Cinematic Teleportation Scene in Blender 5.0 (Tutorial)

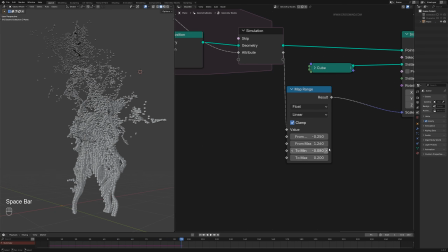992s
We sort of inverted this effect with map range. Needs a bit more adjustment.
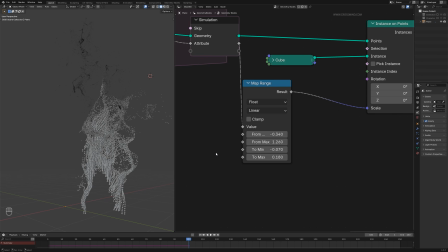997s
All right, so this looks fine. Now these particles will keep emitting on. The simulation will go on forever unless we control it. So near the moment when character finally lands and settles right here, I want these particles to stop emitting and gradually become less dense and fade off smoothly.
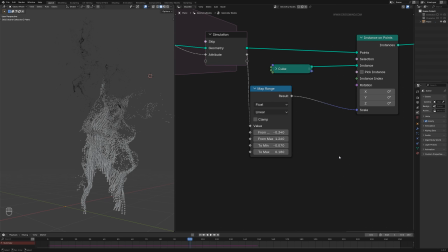1015s
So I will add one simple multiply node. And around this time, I'll press I on this parameter. First, I'll make it 1, press I. And if I select this node, select this object, you can see the key here.
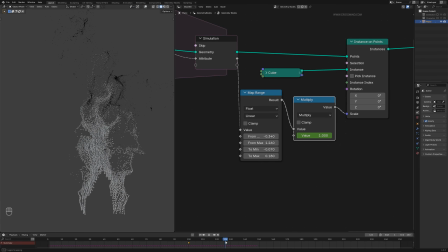1034s
And right after few frames, I'll make it 0.3 or something. So now these particles overall will shrink down when character settles and body starts to sort of form in.
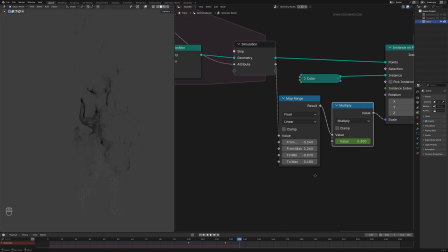1046s
And near the end of animation, when the character is fully formed, I'll also animate the density right here.
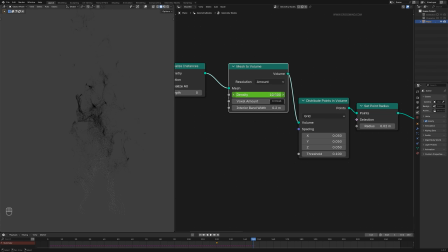1054s
Press I. So about here, I want less of these particles emitting. Maybe, I think I'll have to make it absolute 0 and set a key here.
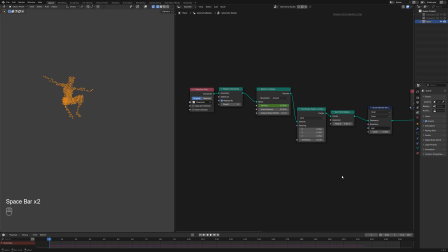1069s
Something like this. Now, one last thing we need to take care of is right here.
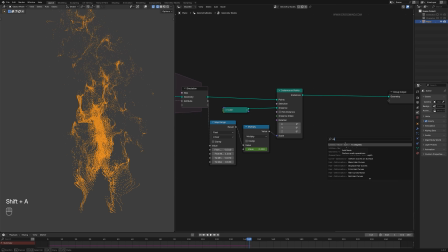1076s
We can bring one delete geometry node and plug that here.
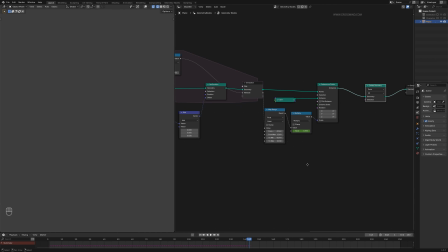1082s
And in this, we are going to use the same value that we have used for scale and plug that into selection.
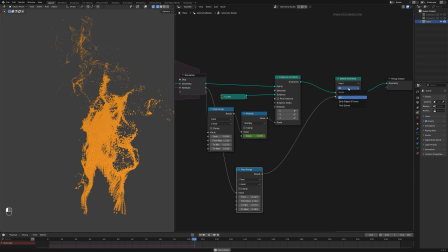1092s
Now, what this is going to do is, right now it's not working.
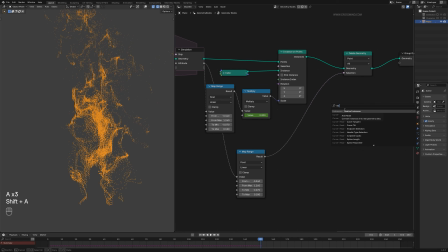1098s
I think we need to realize this geometry, realize instances. Yeah. So based on the age, these particles, which are few frames older, those will automatically delete
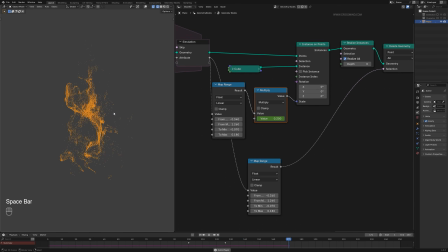1111s
like this. So this multiply parameter is going to shrink it down, and this delete geometry is going to delete older particles.
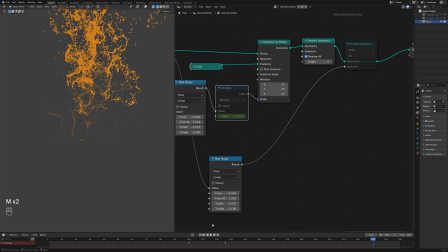1119s
So instead of, if I disable these, instead of this simulation going on forever, like we can see these particles rising up all the way to the top and taking up all the memory, instead of that,
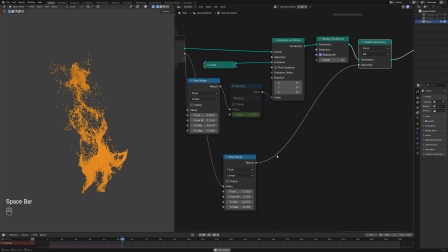1131s
this delete geometry node after a certain age is deleting these particles. All right.
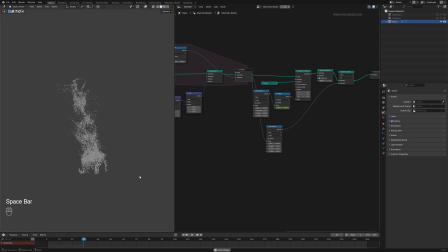1138s
So we have these particles. Now we need to start thinking about this animation.
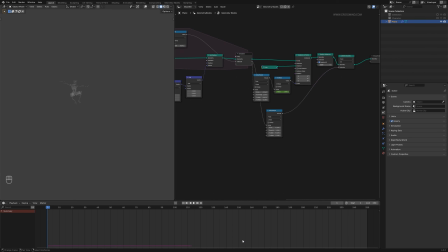1143s
If you think about it, this animation begins right at the frame 0 and the particles start simulating at the same time. That makes the sequence feel too sudden. Might would want to add a bit of anticipation in this shot before everything happens.
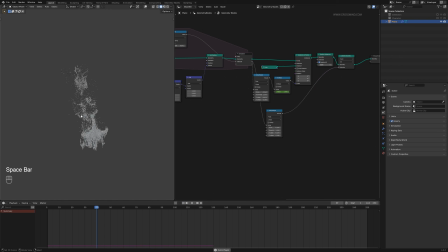1156s
So I'll shift this character's animation. Instead of everything starting jarringly on the frame 0, if I enable this character's bones, so I'll select these bones, go to the pose mode.
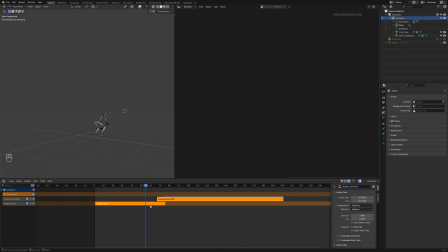1171s
Right now our animation is in non-linear animation editor, so I'll select both of these and shift these to frame number 100. Now switch back to timeline.
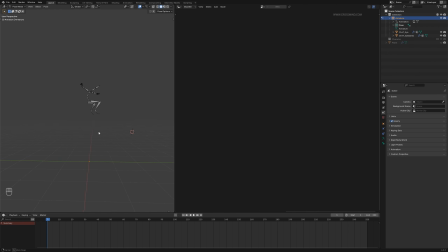1182s
So let's say if our shot starts from frame 0, we can have a bit of camera motion, lights go on, then character lands. There's a bit of breathing room to add a bit of anticipation in this shot. Now I'll disable this collection, bring back our character.
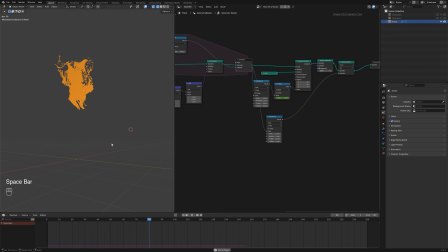1197s
Now what you'll notice here is, even though we have shifted this animation, this particle simulation starts at the very first frame, and we don't want that. So for that, what you can do is you can either reduce the density to 0 and animate it just like how we did it at the end,
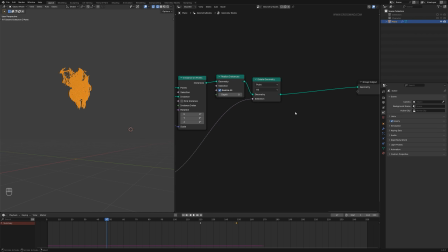1214s
or you can create a simple switch node. Let's plug this to true. So the very first form is false. That means there's nothing here. So around frame 99, if I key this switch node here,
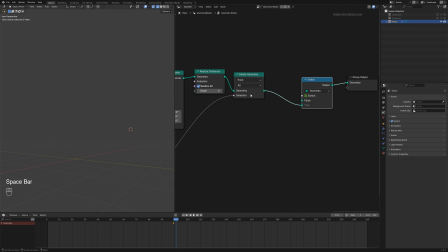1231s
that means till here we won't see any of these particles. That's because this network, which is false, is empty. If I switch it on, you can see now this one turns green.